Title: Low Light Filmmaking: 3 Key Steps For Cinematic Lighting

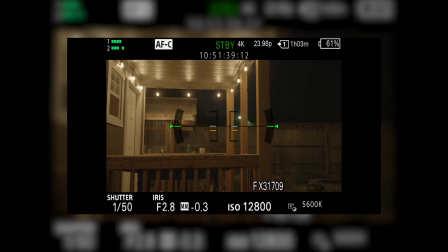So one of the things that you would have to keep an eye out for is the brightness of these bulbs. So these market lights that I have behind me. So at this point, I'd want to expose for the market lights and then bring in additional light.
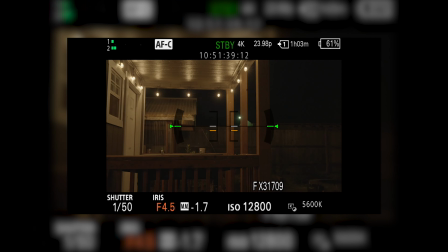Now, when you bring up your aperture, you are allowing more light in, but you are starting to bring the light up on these bulbs as well.
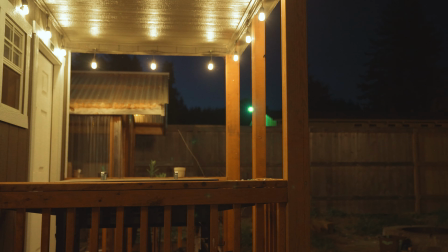And right now they're not overexposed, but they would be if I were to bring the aperture up like this.
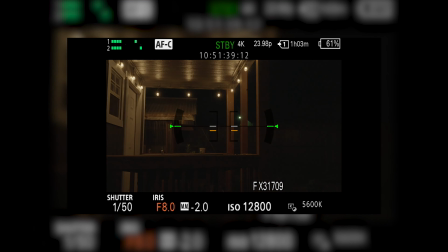So one thing that I can do is bring my overall exposure down and then bring in some additional lighting. Hey, Future Ryan here. Sorry to interrupt, but I was just watching the playback and I realized I forgot one important thing, and that is depth of field. Now, it's important to remember that when you are using aperture to expose your image, you're also going to be adjusting the depth within your frame.
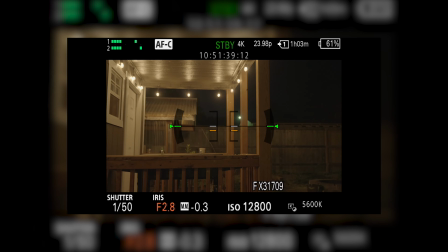For example, if you're adjusting your aperture to bring more light in, you're also adding what's called a shallow depth of field.
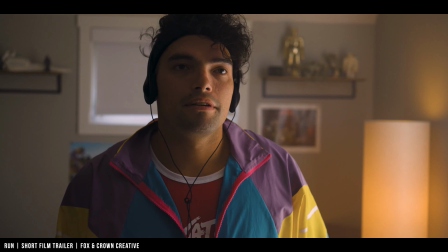This is when everything in the background is nice and blurry and your subject is clean and crisp. This is really great for adding depth within our frame and really making us feel like we're in the scene with our characters.
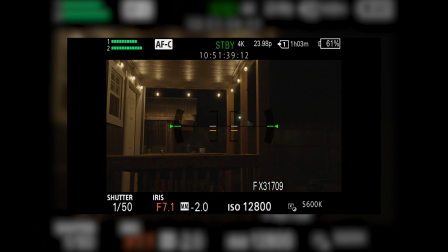Now, on the flip side, if you're using aperture to pull some light out of the frame, then you're gonna get what's called deep focus.
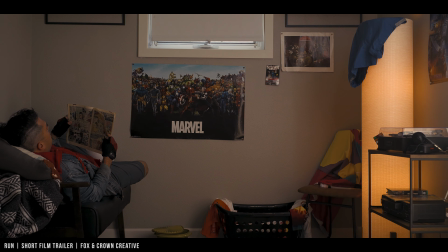Now, this is used when you want everything within the frame to be nice and clean and you really want the audience to see all of the different details within the frame.
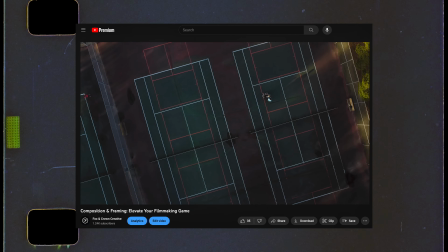Now, I talk a lot more about this in depth in another video I did last week on composition and framing, so if you'd like to learn more, I'll leave a link in the description below. But ISO and aperture aren't the only ways to bring more light in. You could also adjust your shutter speed. However, I highly recommend that you don't adjust your shutter speed, and here's why.
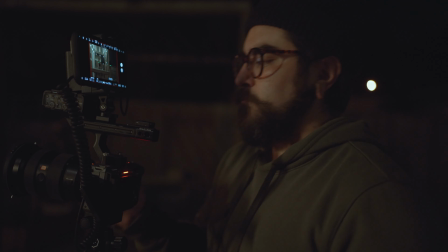I always highly recommend not touching your shutter speed if you can help it.
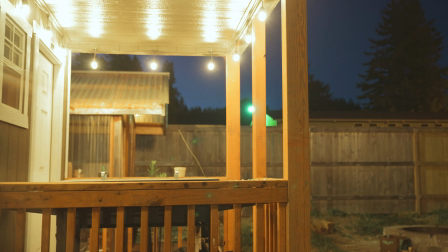And this is especially in low light conditions because this can make for very unrealistic motion blur and can even have an unsettling look.
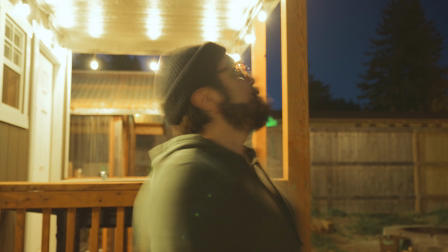So just an added bonus there. Well, now that we've covered all of the settings on our camera, what else can we do? Well, you could always bring in your own lighting. Now we're definitely gonna dive into that, but before we do, it's important to know why you're bringing lighting in.
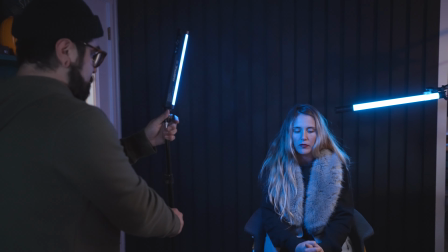Light plays a primary role in capturing an image.
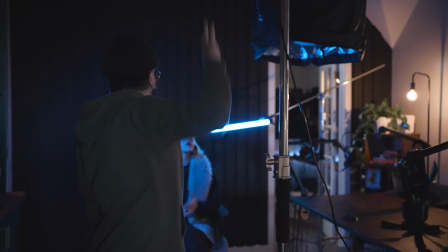There is a whole lot that goes into that, but in its most basic form, our camera sensors read the light in the frame to imprint an image onto our cameras, in this case digitally. So bringing in any kind of light into the frame is crucial when filming in low light situations,
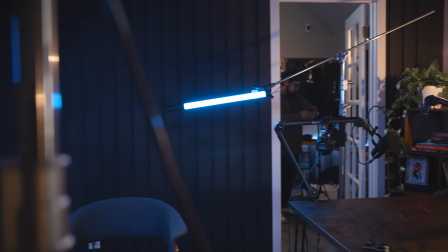but it's important to know how to bring your light in to make it feel intentional and not distracting. Let me explain. In film, one of the primary goals is to keep the viewer within the story without any distracting elements that might pull them out.
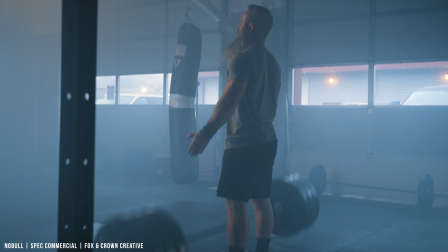If the shot looks like it was lit with studio lights, then it's a dead giveaway, which will pull them out of the story completely and be at the forefront of the viewer's mind.
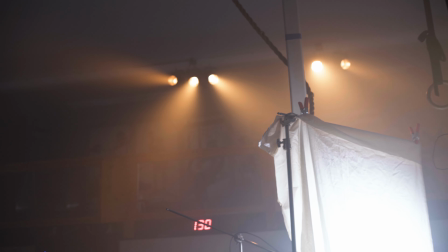The good news is that there are a few simple techniques that you could use right now to elevate your scenes when in low light conditions.
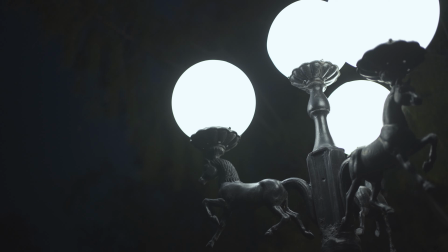Number one is to use practical lights. This could be a street light or a floor lamp, window light, or any kind of ambient light that you have available within your scene.
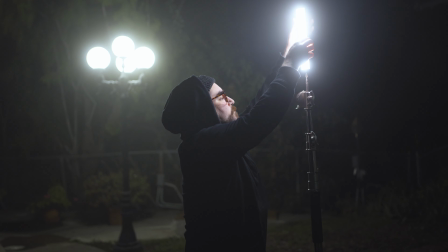But this might not be enough, so the next step would be to use your practical lighting to motivate the studio lighting that you might bring into the frame.
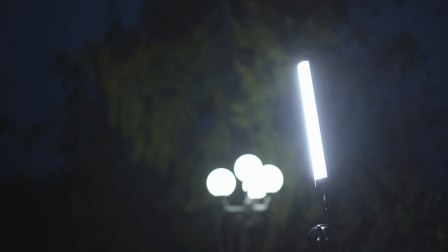All you would need to do is to make sure your light source is the same color temperature, the same intensity or brightness, and is coming from the same direction as the practical light. All of this will make the scene look a little more realistic and a bit more believable,
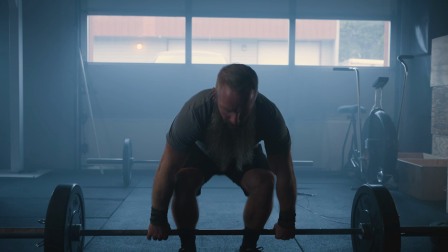and you'll have less of a chance of pulling the viewer out of the story, only focusing on the production value of the film.
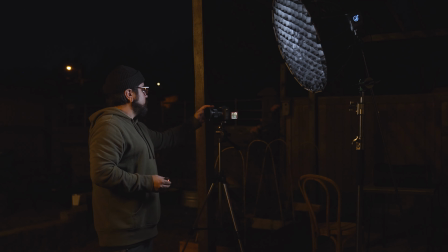So it really is pretty incredible what you can do with just a couple of lights here at night.
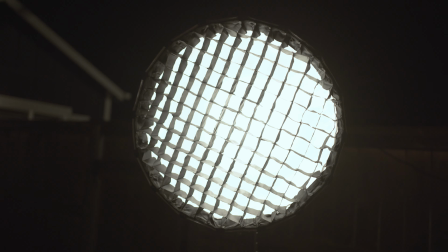Even what I'm doing right now, where I have my tube light behind me and this key light right in front of me, it's doing a lot and it's pretty pitch black out here. Here's an example of this same scene without any light at all, and then our practical light,
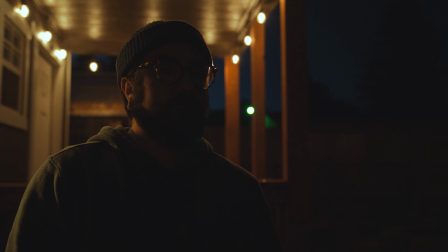and then added in with our tube light that I set at 2700 Kelvin to give a little bit of a hair light on the back of our subject being me,
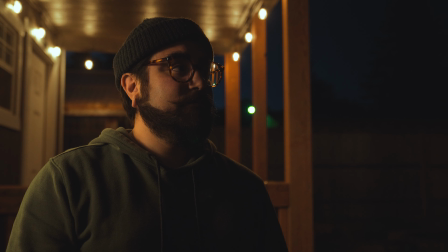and then our key light, which I also set to 2700 Kelvin to try and match the lighting that was behind me. All of this really gives a really natural look, but also lights up our subject enough to where we could see the detail within our subject and kind of control the highlights and the shadows within the scene.
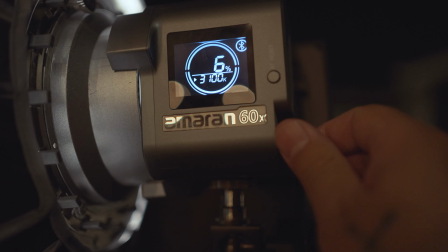You can really see the difference, and there is a lot more lighting within the frame, making it just feel a little bit more believable.
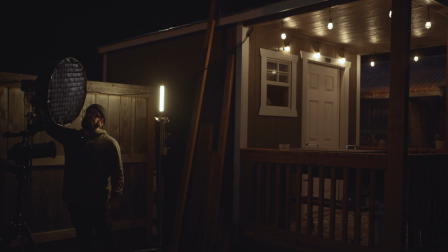All of these lighting techniques are going to provide a much different feel and emotion for your scene and for your film.